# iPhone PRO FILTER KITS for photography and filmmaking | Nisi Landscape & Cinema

Ahoj, this is Zdenka. I've got here very interesting products here today. If you would like to take your iPhone photography and filmmaking to the whole next level, just like you would do with DSLR or mirrorless camera, then you should check out these two kits I have here. Nessie Landscape and Cinema Filter Kit.
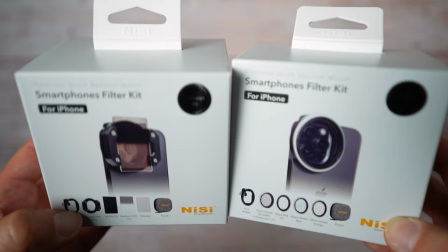(0:22)
Nessie is well known for making these square filters used for landscape photography. They have great quality filters so they decided to come up with iPhone sets.
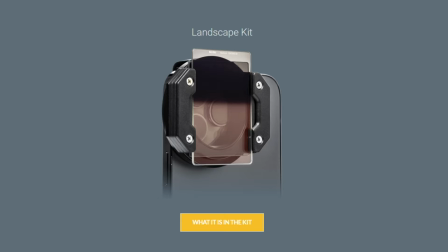(0:33)
They are exactly the same like the filters for the big cameras except they're just smaller for iPhones.
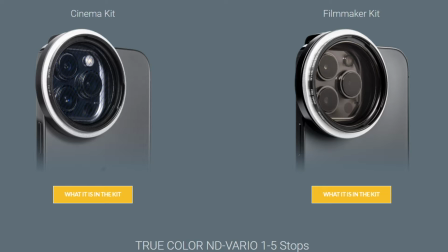(0:39)
Technically there are three sets. Landscape kit, filmmaker kit and cinema kit.
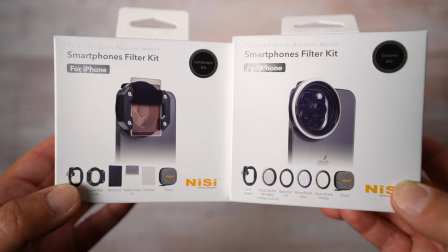(0:46)
I've got these two. In this video I will explain what each filter does, how you can use it.
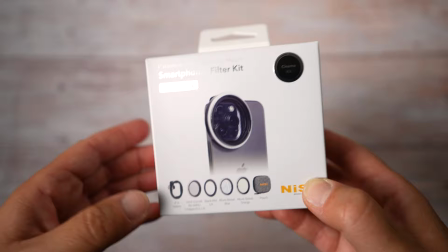(0:51)
We'll check quality. A lot of examples will be included. Just a quick disclaimer, I'm not being paid by Nessie. They are not telling me what to say. They supplied these 2 sets for studio and 2 more sets for a giveaway. So keep watching to find out how you can participate to win one of those sets.
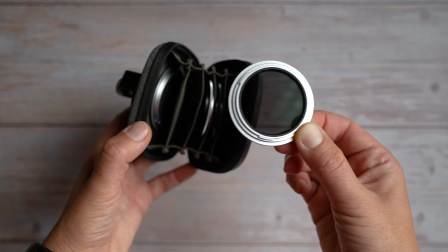(1:10)
What is the main difference between those 2 sets I have here?
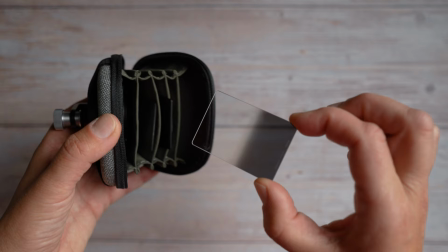(1:14)
Cinema Kit has round filters for filmmaking and Landscape Kit has
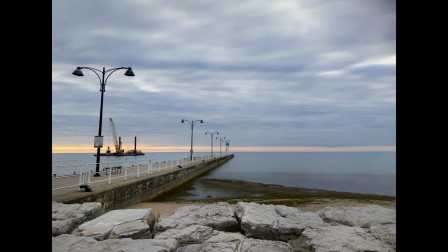(1:20)
those square filters for photography which make a huge difference when you take landscape photos.
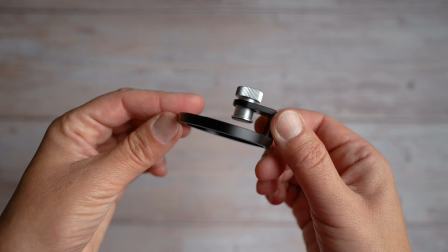(1:26)
All 3 kits have the core of the system which is the Nissi IPA holder.
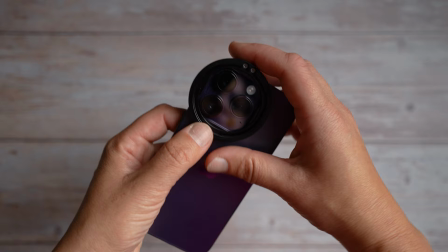(1:32)
The holder attaches to your phone and it can be also used with a phone case. It has a very soft finish here so it won't scratch your screen.
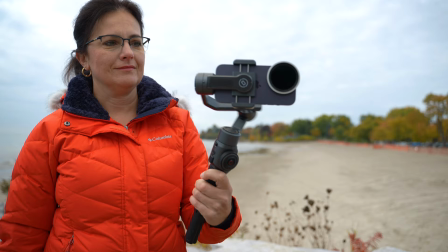(1:41)
So to this holder you can attach various round filters which are by the way stackable.
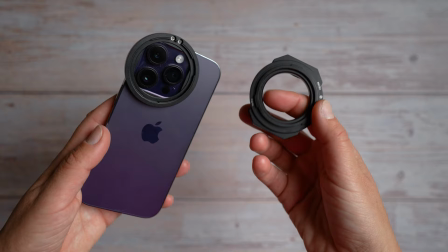(1:47)
So you can mix and match streak, mist, variable ND filter and so on or you can attach another Nisi
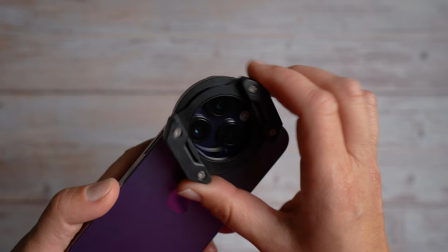(1:55)
P2 holder which is used for those square filters for landscape photography.
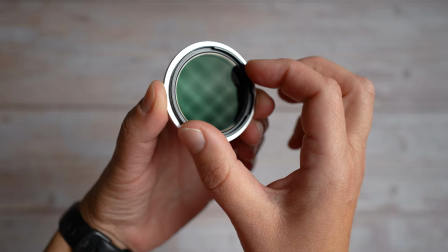(2:01)
What is in a cinema kit for filmmaking? 1 to 5 stop V&D filter which is used when you want to get out of automatic
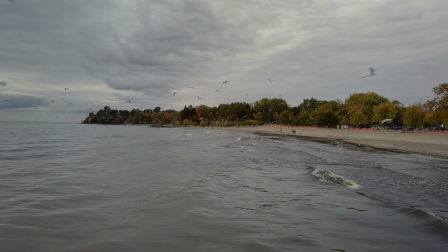(2:08)
video mode and start filming in manual mode to introduce natural motion blur.
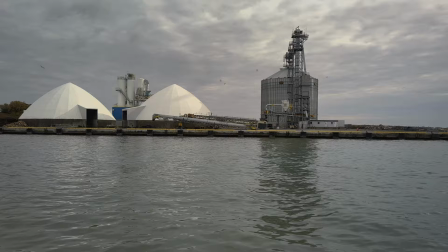(2:14)
The video will look less like a smartphone footage and more cinematic. I have tested this filter and there is no crosshatch pattern.
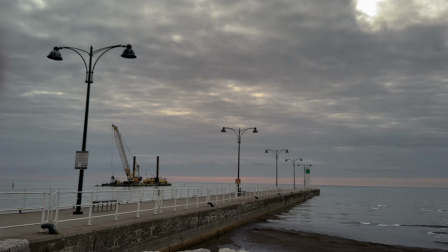(2:23)
The material is not cheap. It has quality to it. It's 1 to 5 stop so it will be great on most days, especially on overcast days. They unfortunately did not include 6 to 9 stop variable ND filter which I use quite a lot here because we have a lot of bright days.
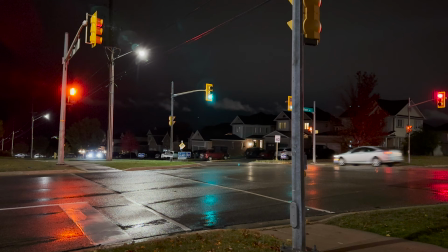(2:41)
Next filter is quarter black mist filter.
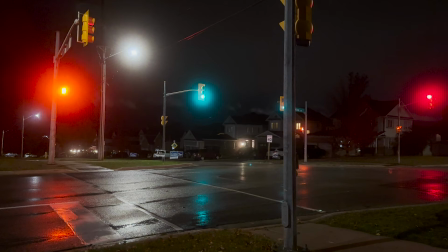(2:44)
Here is a regular look without the filter and here is the look you get with the mist filter.
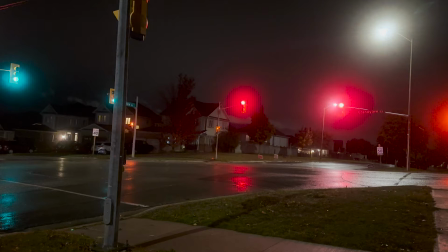(2:52)
It makes very soft looking footage. You can see how the light sort of goes into mist. It's not so harsh anymore. It is used a lot in Hollywood as it makes skin softer looking. Now, these two basic filters you would get in the third set which I don't have here. The Filmmaker kit. And this is how you stack them together. The cinema kit has two more filters.
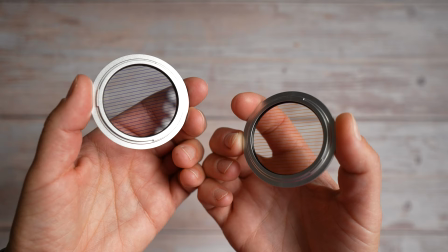(3:16)
Eller streak blue and Eller streak orange.
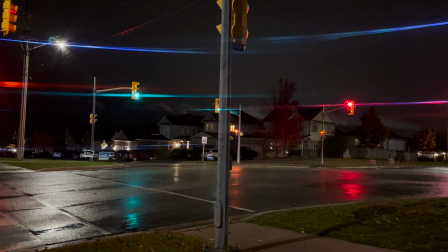(3:20)
It will give you the same anamorphic light streaks except you don't need to use the actual anamorphic lens.
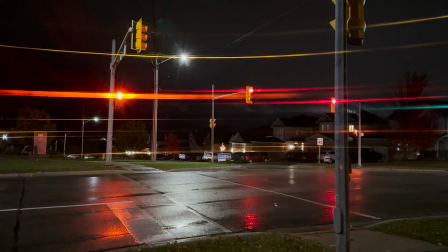(3:26)
This is how the blue streak looks like and here is how the orange streak looks like.
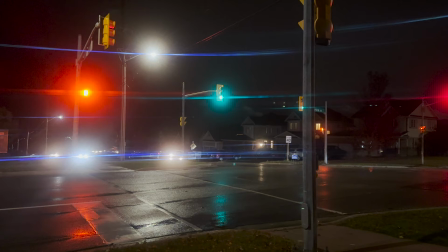(3:34)
Because these are filters, you can turn them in any direction you want. Let's add a mist filter to the mix.
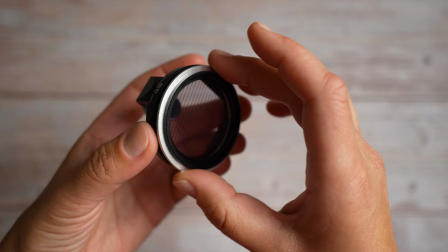See? Again, this is how you can stack them up. The filter holder is not plastic. It's heavy duty.